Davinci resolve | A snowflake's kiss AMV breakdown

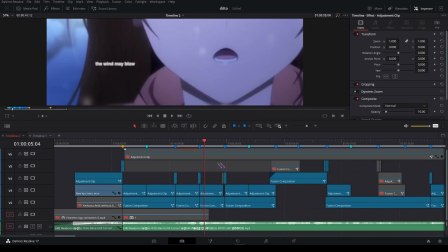(4:09)
And the next scene, and as you can see, as a transition, I've done this like
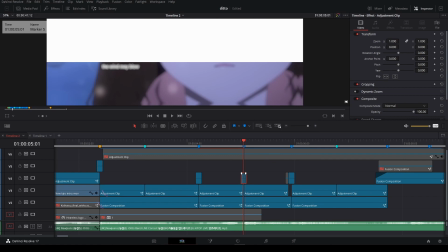(4:17)
2-frame wipe thing, because I did this by just a white background and mask like this.
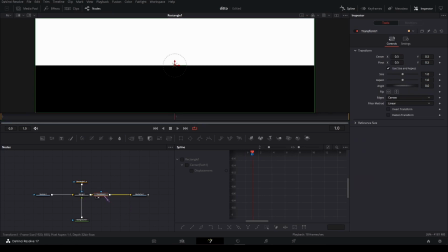(4:25)
So on the first frame, the second frame, and that's how you get that.
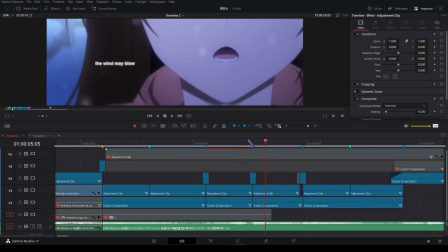(4:32)
And I did this because it's like it moves upward, this wipe.
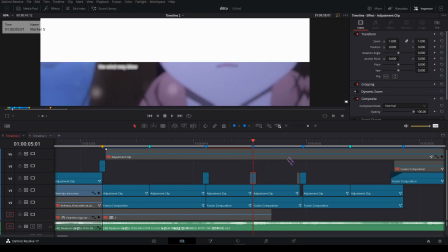(4:38)
So in this scene, there's also some upward movement. So that's why it works so well,
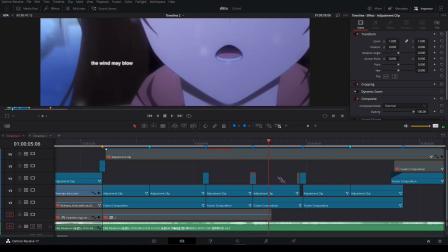(4:50)
in my opinion, at least. And this scene, this is the original.
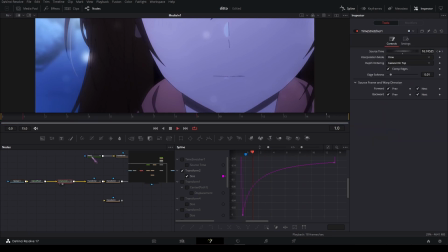(4:58)
and it's retined like that. And this is the scale in for some extra impact.
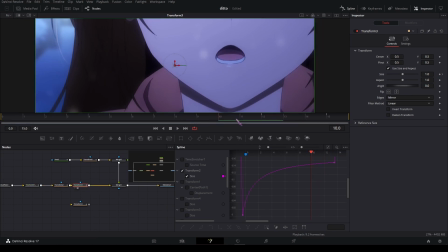(5:10)
This is the word transition, I think. Yeah. This kind of graph.
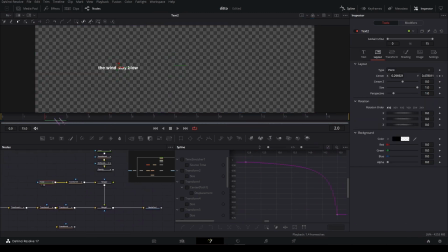(5:22)
And some text moves again. This is, I think, the same scale in as this one.
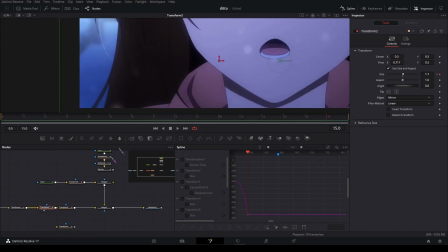(5:35)
Yeah. And yeah, that's all for this scene. This is some scrapped stuff.
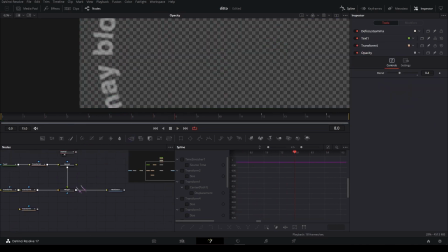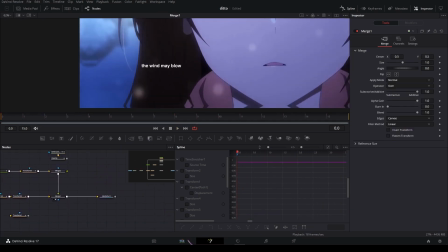(5:48)
Yeah, that's that scene. And next scene. This looks very complicated, but it's just some masks.
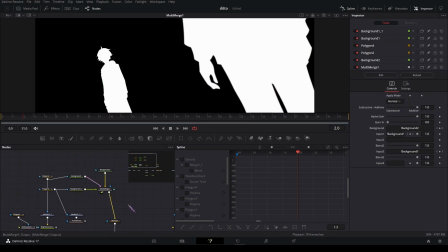(6:05)
Because I tried to make a depth map, but it didn't really work out.
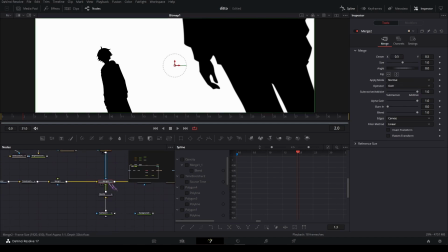(6:11)
So I just used it to mask out the noise for the smoke.
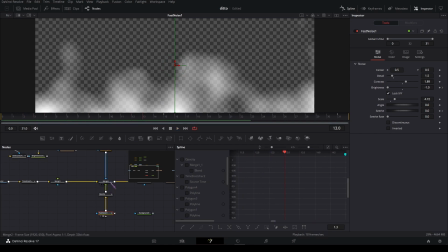(6:17)
Because I made some smoke right here.
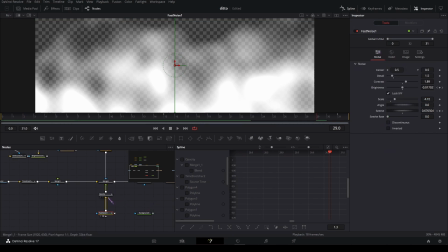(6:22)
And this is some fast noise with a gradient, lower opacity, and that's how you get the smoke.
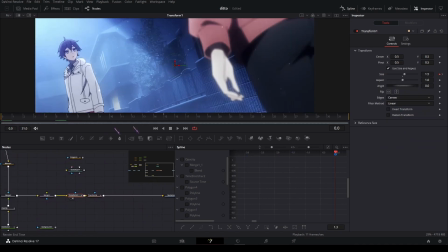(6:34)
Yes, and nothing special for the rest. It's just some scale out and a slide with these graphs.
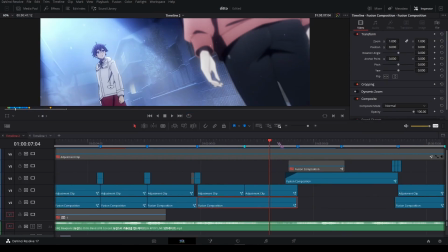(6:51)
And the next scene.
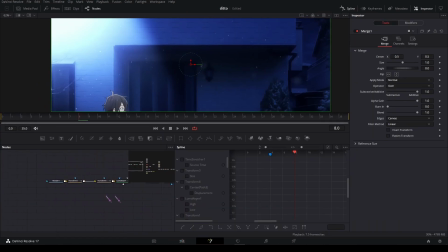(6:57)
This looks very complicated again, but it's really not. This is the original scene.
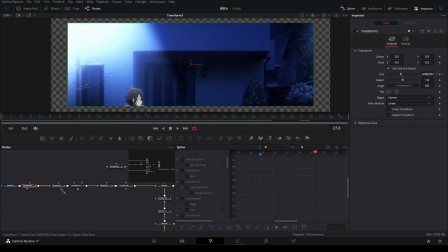(7:06)
This is a scale out, and to hide the motion tile, I think I did this.
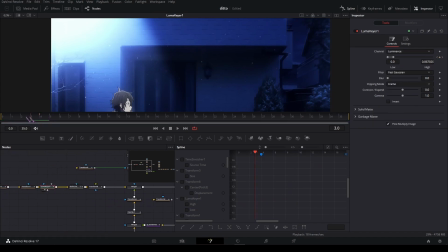(7:18)
And as in transition, I did this luma key
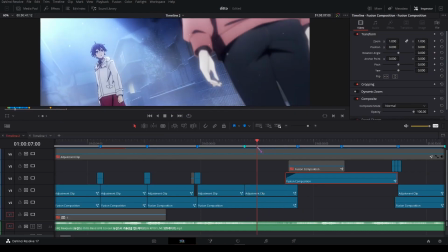(7:23)
because in this scene, the previous scene, the light is at this side,
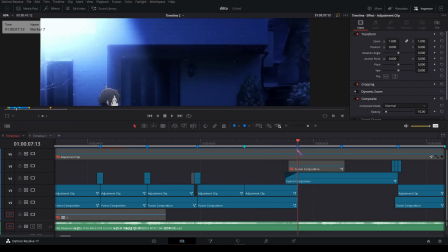(7:28)
and this scene as well, so it transitions nicely like that. There's also some opacity because this is a bit too harsh for my taste, so I did this, make it a bit more smooth.
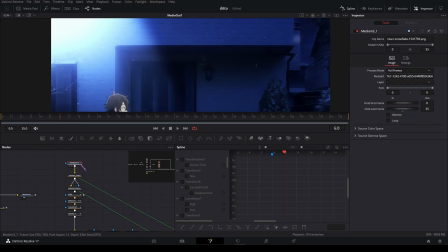(7:46)
And yeah, this is an icon I got from the Noun project.
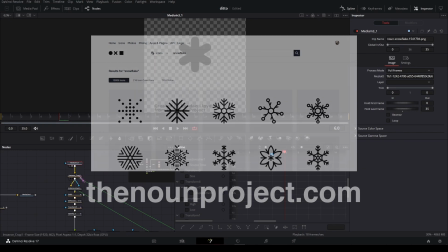(7:52)
You're gonna get a lot of free icons on there. And this is cropped.
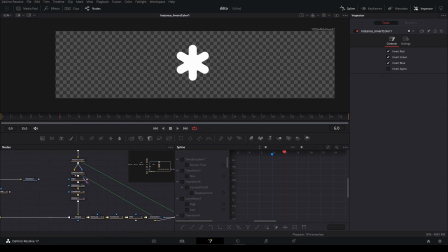(7:59)
I made it white using an invert. And it's rotated using a DVE node. Then some defocus on it. And I moved it.
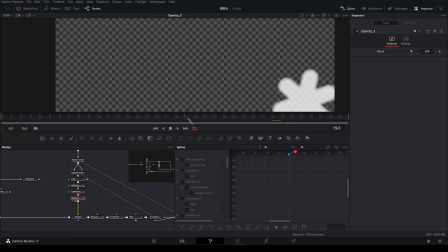(8:15)
And lowered the opacity a bit.